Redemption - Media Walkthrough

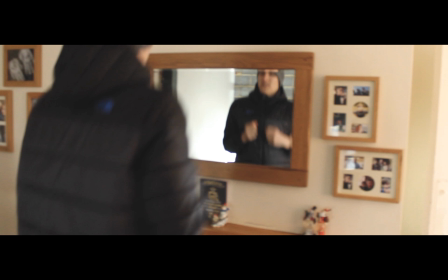(4:06)
Also there with the shot reflecting his face into the mirror, it sort of really showed his emotions when he was putting on the jacket and also the clothes he was putting on. It was quite a good shot that you could see his face and the back of him.
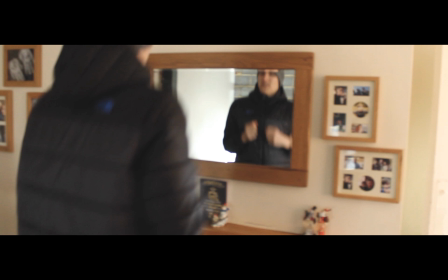(4:20)
I thought it worked quite well, and also with the background there, it sort of shows, like Jack was saying, about the life he's living, and with the clothes he's wearing also, it sort of shows what he later on goes on to do with his running scene later on in the video.
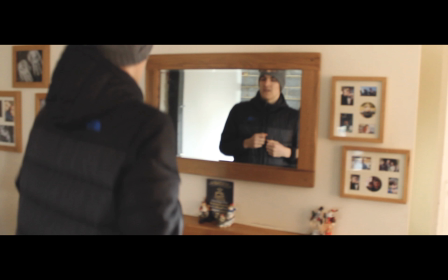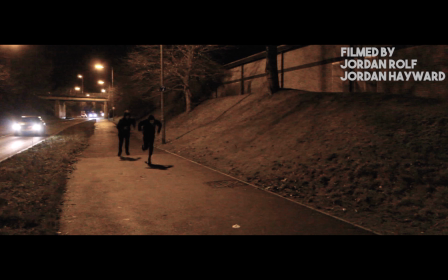(4:43)
Also, one more thing about that shot, the long tracking shot of the character sort of was quite another good shot that we had to involve in the video. We really wanted to get a mix of shots in, as you'll see with the next shot coming up, the panning shot, just a whole range of shots so we could get the best grade we could when filming.
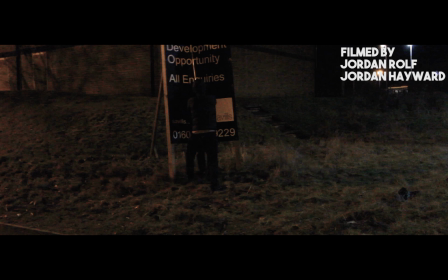(5:05)
The use of a sign for the mise en scène, it sort of basically shows the audience quite quick, but basically the genre of the film, which is going to be,
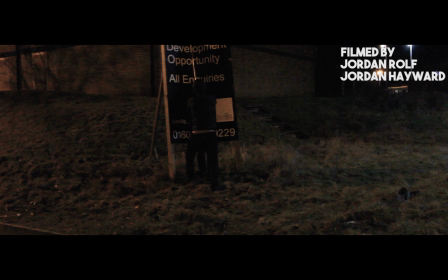(5:23)
which sort of answers a question quite quickly and answers a lot of questions from the audience, but basically just reassures them what the film's about, so there's no sort of confusion, and basically just straight away you're straight into the film,
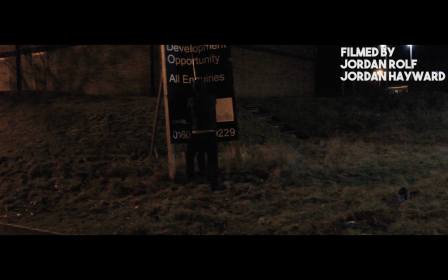(5:42)
and yeah, it's enjoyable, especially for people that come here to watch for a certain type of genre.
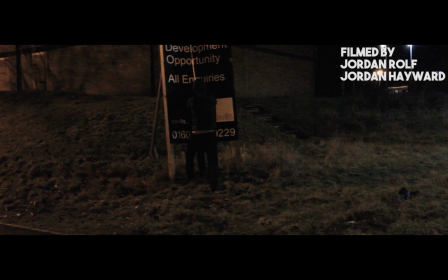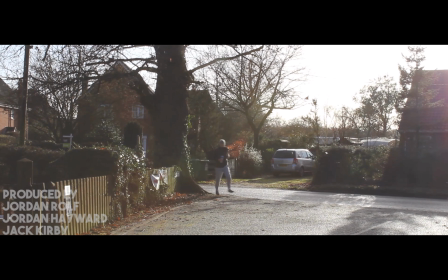(6:06)
The change in the sound as well, the soundtrack to use, we added a second one in to basically fulfill the emotion going on, whether from the character's, the protagonist's perspective,
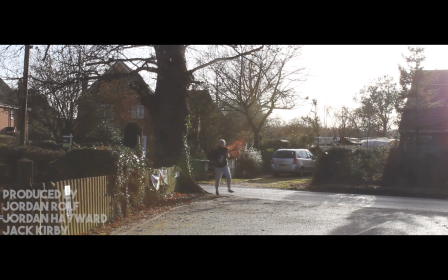(6:23)
because as he's the main character, it's his emotions which are important, especially in film. Therefore, the switch of emotion sort of changes, his feelings, and you're basically you're placed into the character's sort of shoes, as if you call it,
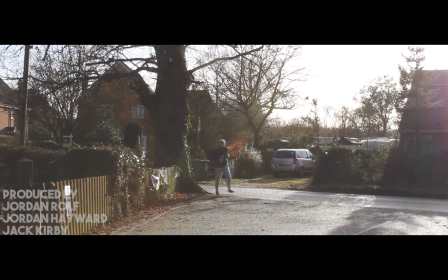(6:39)
and it just basically builds attention, builds suspense, and it makes you want to carry on watching.
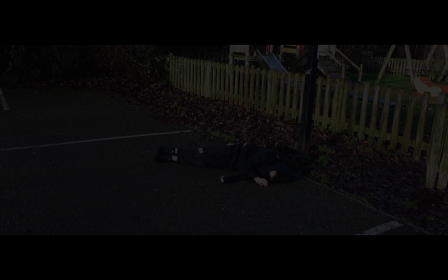(6:56)
That shot there also used the natural light to its advantage with the sun peering through the trees. It worked quite well on the camera, and also with the frustration of him throwing the bottle down into the ground, sort of showed that something was happening
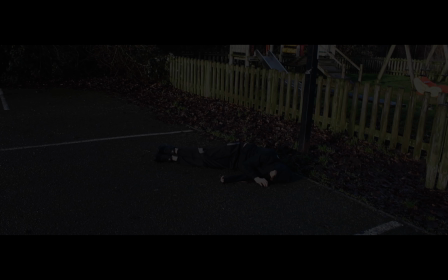(7:13)
further down in the park where this next shot takes place.
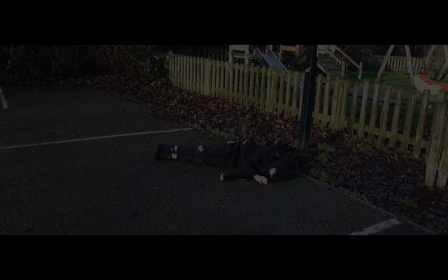(7:21) You okay?
Another thing that we forgot to mention is the cutbacks in the film. It's sort of showing the character who's just found on the floor there is the one who's also in the film that's been shot at night. It's meant to be shot the night before, and it sort of builds up to the reason why he's laying on the floor, knocked out on the floor, and the story will make sense later on in the movie, but basically what happens is the older character who was going out for a run sort of had a rough life when he was a kid, and he's trying to turn it around after being in prison.